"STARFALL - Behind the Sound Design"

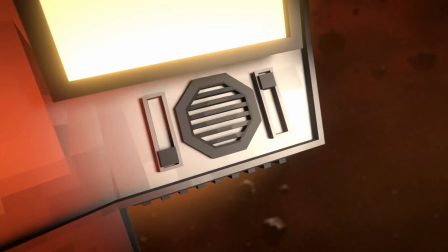4:14 Another noteworthy ship sound is the sound of the gun on the Strider ship near the beginning.
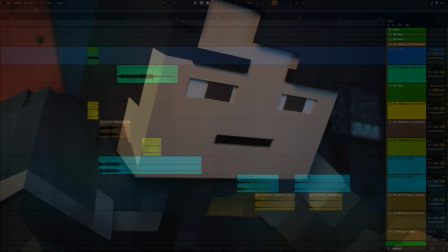4:20 During this whole chase scene it fires a few projectiles and that sound is made mainly of two distinct layers.
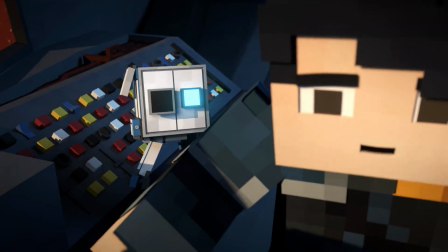4:29 One is the lasers layer, I'm calling it, which is just the actual sound of the gun.
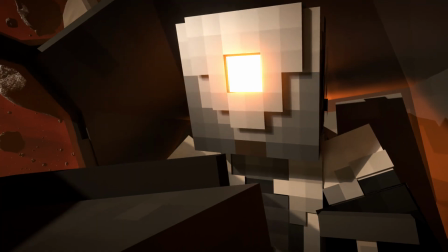4:36 And then the other layer is a little bit less diegetic and more like for dramatic effect,
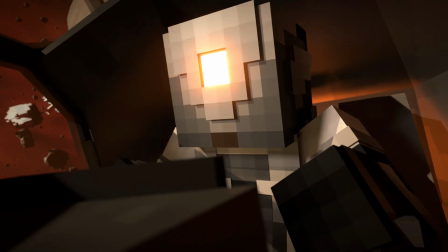4:41 which is the sound of the projectile moving, and that's made of some fireball sounds.
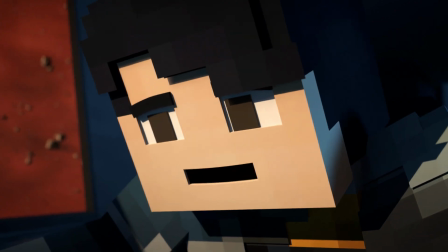4:47 And then there's also some creature sounds or like animal sounds layered in. I think it's one of them is a lion, I think the other one is a tiger.
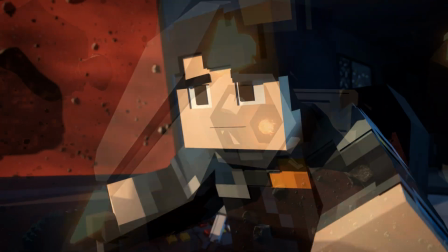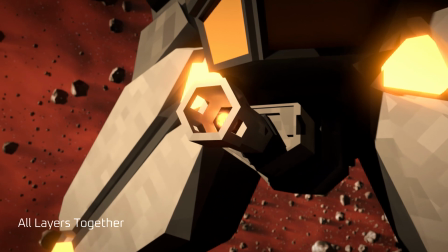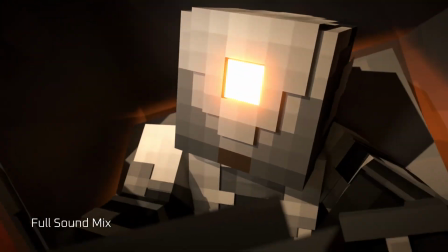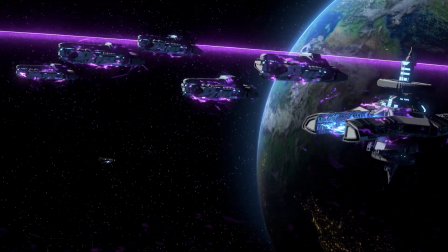5:13 So I did design a signature sound for the Saimari ship, but unfortunately we had to cut it.
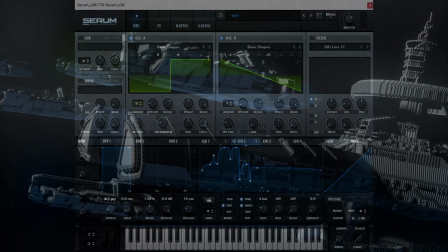5:18 It was just too much in that section, but I'll show it off in the behind the scenes just for fun.
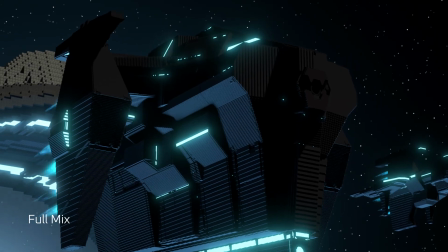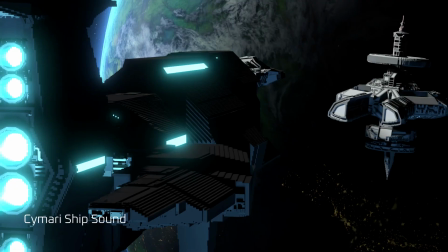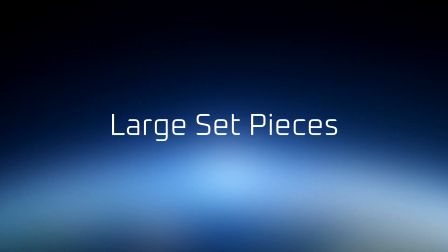5:38 Okay, so the next category is large set pieces. We'll take a look at the warp gate first.
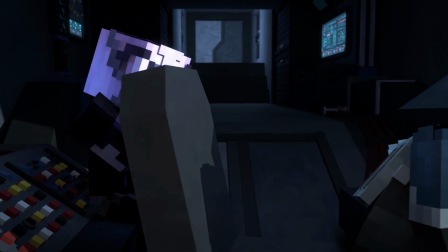5:43 This is probably the biggest set piece in the whole animation and it has quite a few layers to it
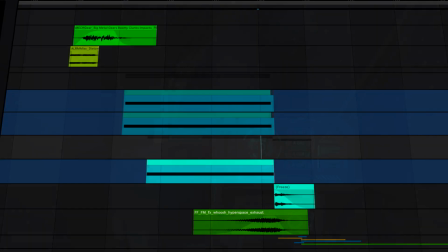5:50 the first one is this little activation layer as it's kind of getting ready to start spooling up
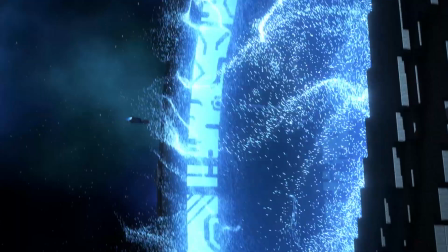5:59 then we have two distinct synth layers the first one is for the actual like energy charging sound like
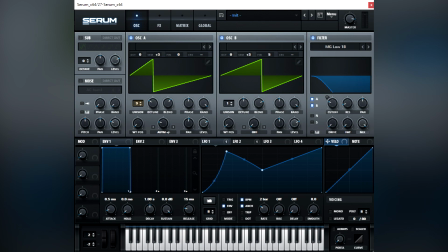6:06 it's there's actual kind of power moving through it and it's it's actually charging up its main kind of energy source.
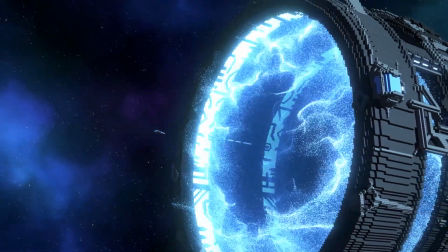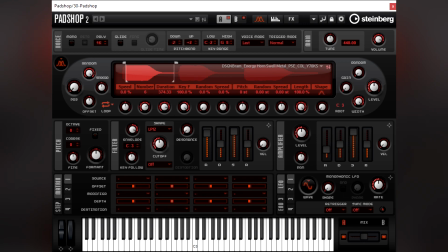6:21 The other one comes in a little later and it's more for the little particles that start to form as the warp gate gets to its final charging state.
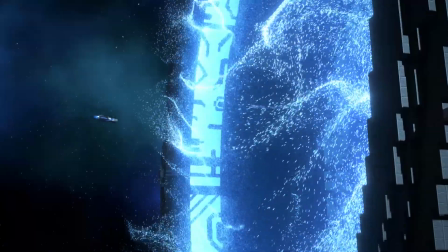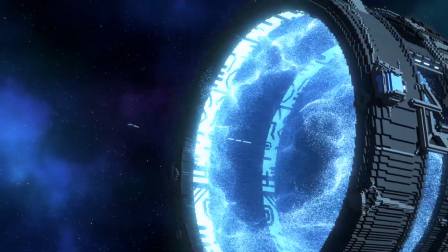6:36 Then we also have some just some samples layered in just some design sounds.
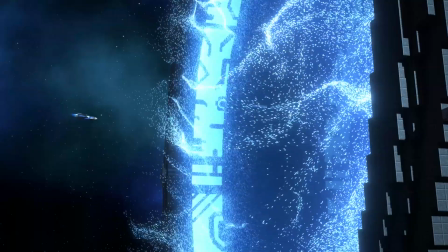6:43 And then of course there's the firing layer and this is made up of some kick drums that were processed a whole bunch.
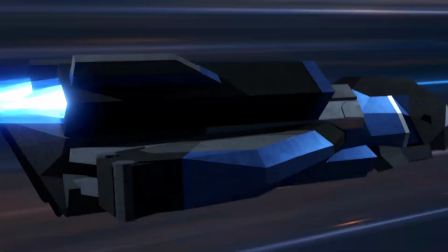6:52 Up next of course is the warp speed as the atlas is going through this like hyperspace warp tunnel thing.
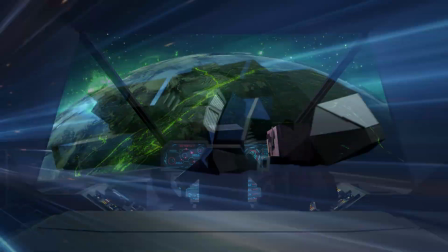7:00 Initially we had some temp sounds in here and we used the portal sound from Songs of War.
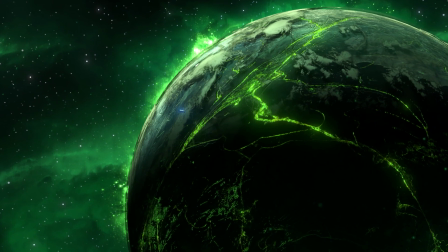7:08 If you guys know Songs of War, it's another BPS animation. So when I went to make the actual sound that's in the animation I drew a lot of ideas from that.
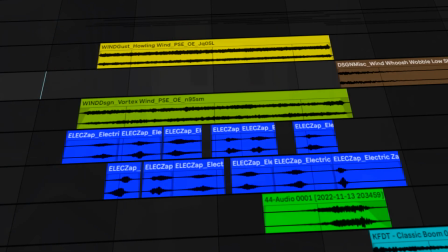7:17 So there is these kind of wind whipping sounds some kind of
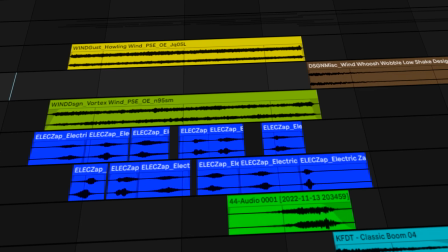7:21 sparkly like kind of magic sounds as well as a whole bunch of bullet
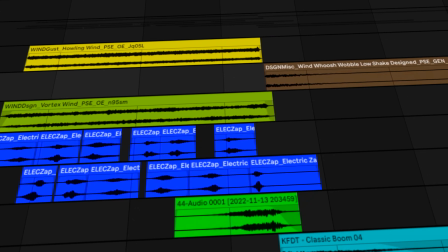7:26 flybys that I'm just playing every like second or so just so you get the sense that there's you know energy and stuff whipping by the atlas as it
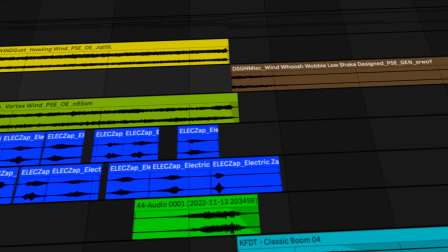7:35 goes through this this hyperspeed super fast.
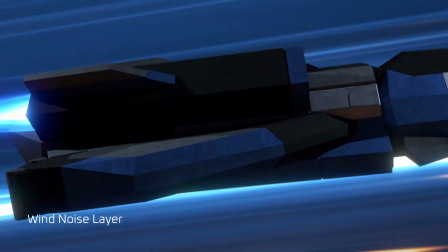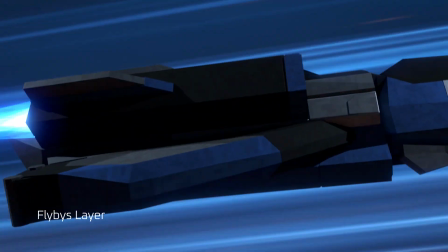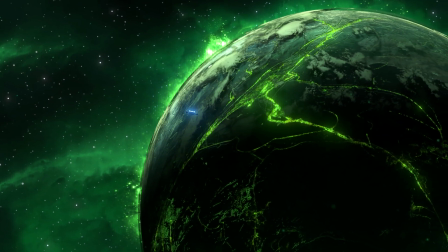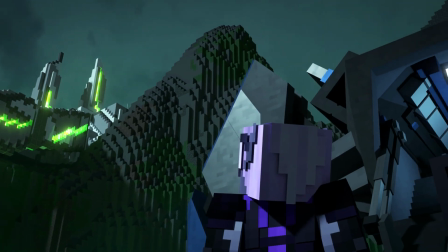7:52 Another big set piece is the platform the ship landing platform at the geothermal station which of course explodes.
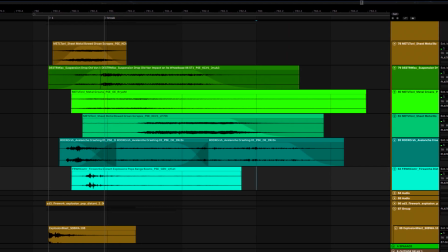8:00 There's a, as you would imagine, there's a big explosions layer as it breaks off from its attachment,
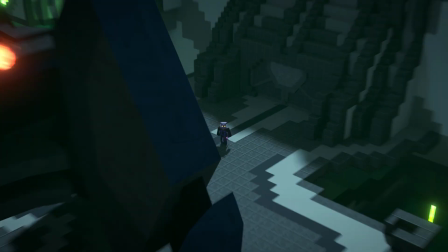8:06 but there's also some metal groans layered in there just so you get a sense of like the size and scale of this thing.